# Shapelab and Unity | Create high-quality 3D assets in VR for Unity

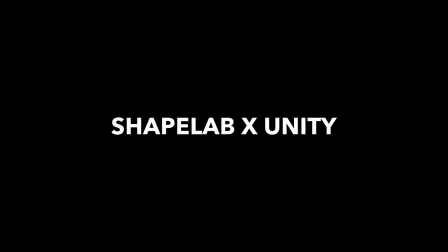Hey everyone! How's everything going?
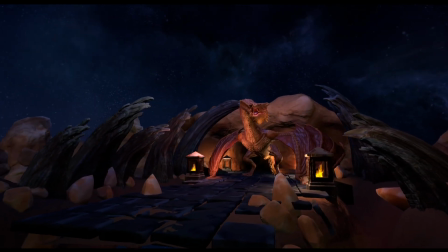Here we are with our next very exciting project where we wanted to show you how truly
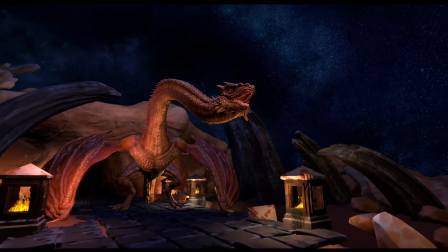easy it is to create a game environment by combining ShapeLab and Unity.
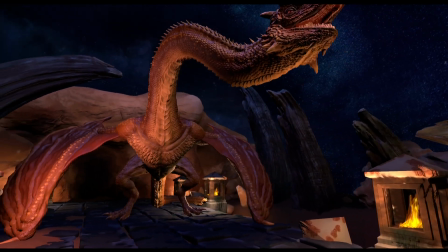In this video I'll talk about the process of simple and easy game environment creation from beginning
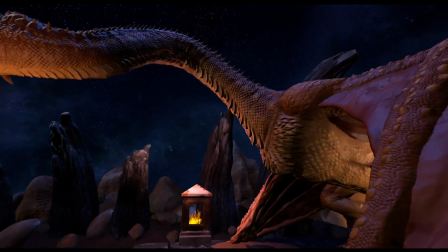to end where ShapeLab is going to be used for the assets And as probably many of you know,
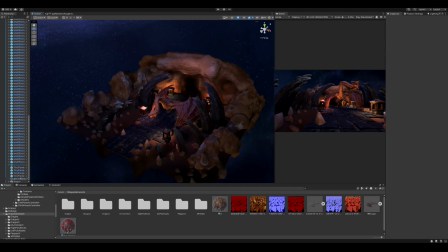Unity is a mostly free cross-platform game engine, so we'll use it to build a very simple but quite immersive environment using
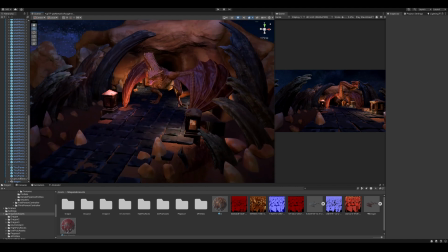free content from the asset store to help us speed up the process.
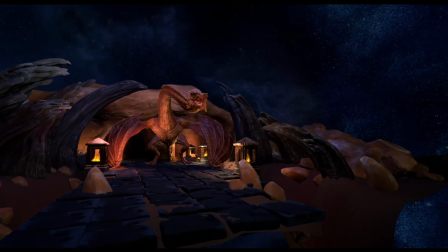This is more of a showcase video rather than a full-on tutorial just to display the opportunities Shapelab has to offer.
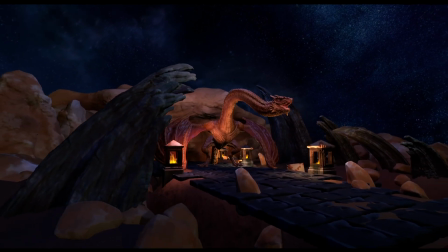Of course there are other apps or game engines to support your game creation
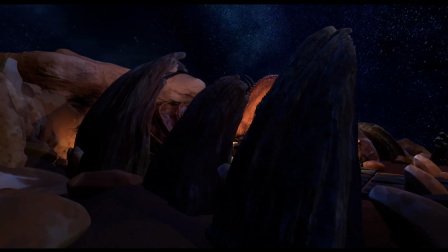and we might as well do more of these in the future but as Unity
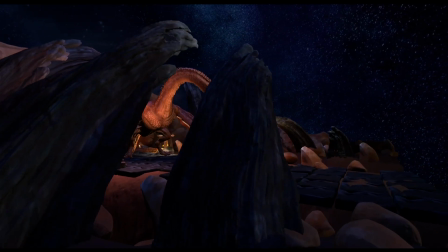is still a very common example in the industry and has a lot of educational
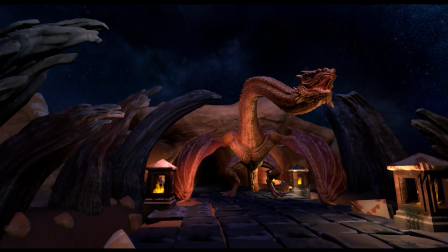material online we wanted to show you an example of using your shape lab models in it.
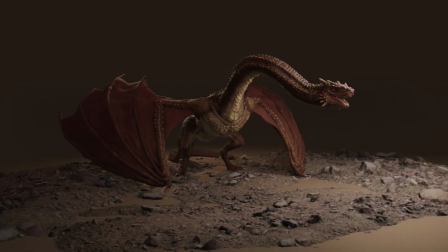Basically how it all started was we were browsing through our models when the thought came to us how cool would it be to see the dragon model
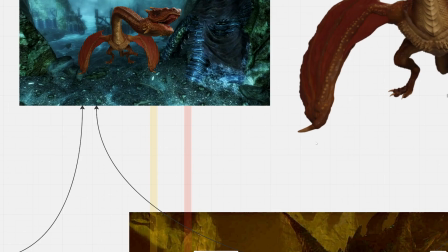in a game environment and the more we talked about it And we figured it's really not that hard to come up with something in Shaplab after
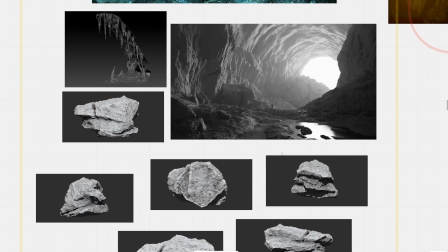all. So first off, we made a mood board with some inspo on what setting we could imagine the dragon in.
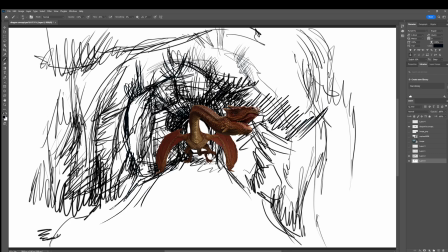We had some talks about a cave, either a closed one or a tunnel-like one with some lit backdrop.
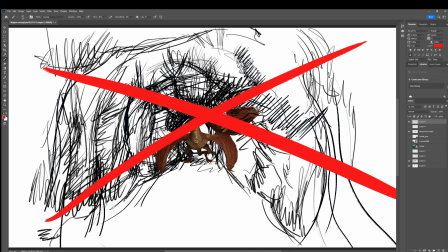But we quickly ditched the idea and went for an open space approach for an overall better lit environment.
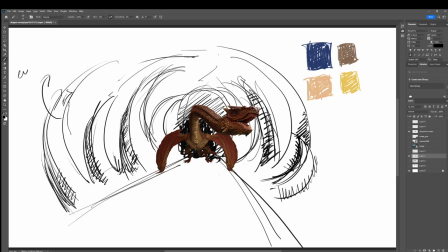We were scavenging through scenes from The Hobbit and Skyrim, for instance, two great examples that focus on dragons in somewhat different ways.
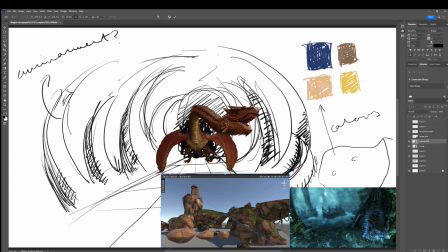Browsing through pictures, movie and game set designs, we got really inspired by the artstones of Avatar's Awash Shrine,
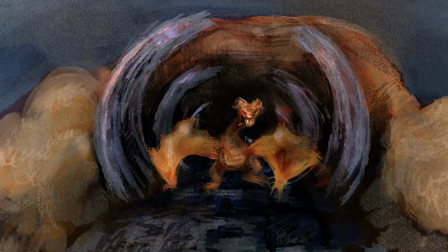so while switching back and forth of creating a grey box in Unity and pre-visualization in ShapeLab, we started having a more and more clear vision of a place, with the stones representing limbs in the main area and some desert rocks in the background
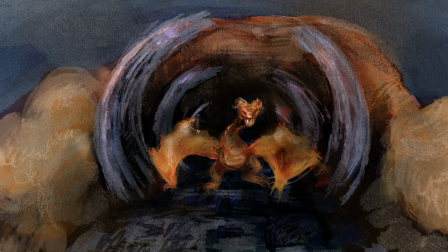with more light orange-brown shades to complement the dragon's color scheme, and finally we thought some bluish lighting could present some complementary colors, enhancing the atmosphere.
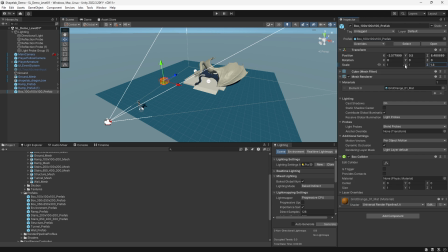Of course, you can go crazy with the detailed assets in ShapeLab, just like you've seen it on the turntable before.
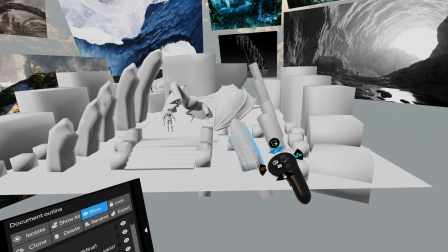But for a quick project, a less hyper-realistic scene was more optimal for us.
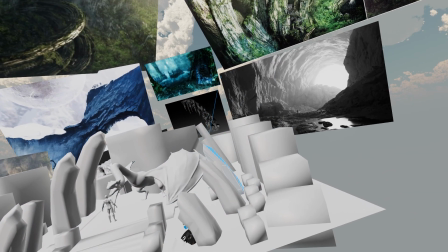Some of the low-poly assets and previous was already created with ShapeLab and the low-poly scene in its entirety was assembled in Unity.
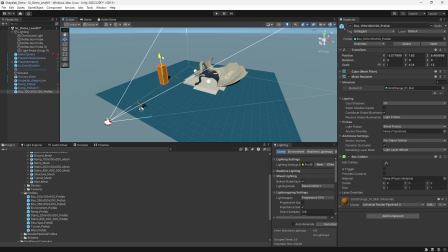It's important to mention here that setting up a project in Unity can be a meticulous job. However, with the numerous free assets, game templates and projects available, it's very easy to take your sculpts to the next level, even as a newbie in game creation.
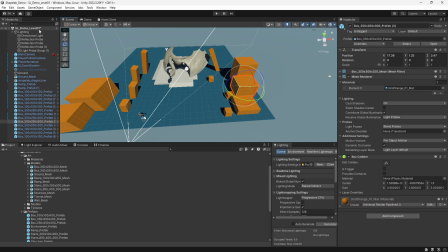The Universal Render Pipeline is the most basic game template and it's kind of user-slash-artist friendly,
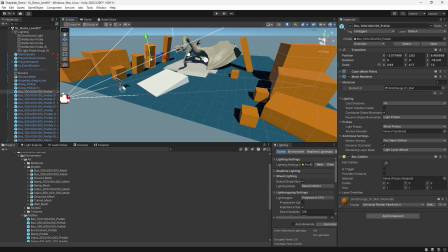being compatible with multiple platforms, PC included of course.
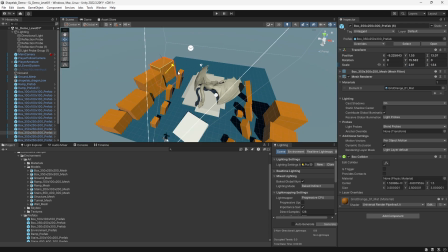This saves us the time of coding the basic interactions and rules a game would need.
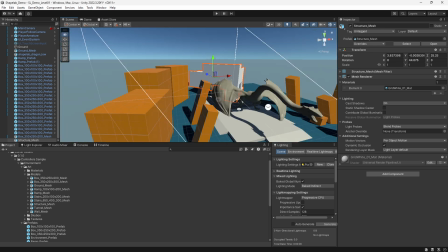Using URP is not only good for game creation but can also come quite handy for creating nice videos of
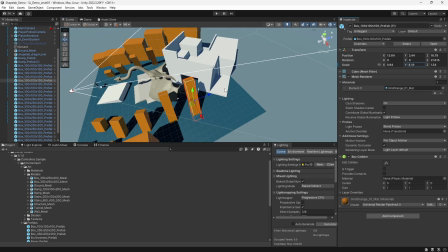your sculpted environments or characters rather than animating and rendering them frame by frame.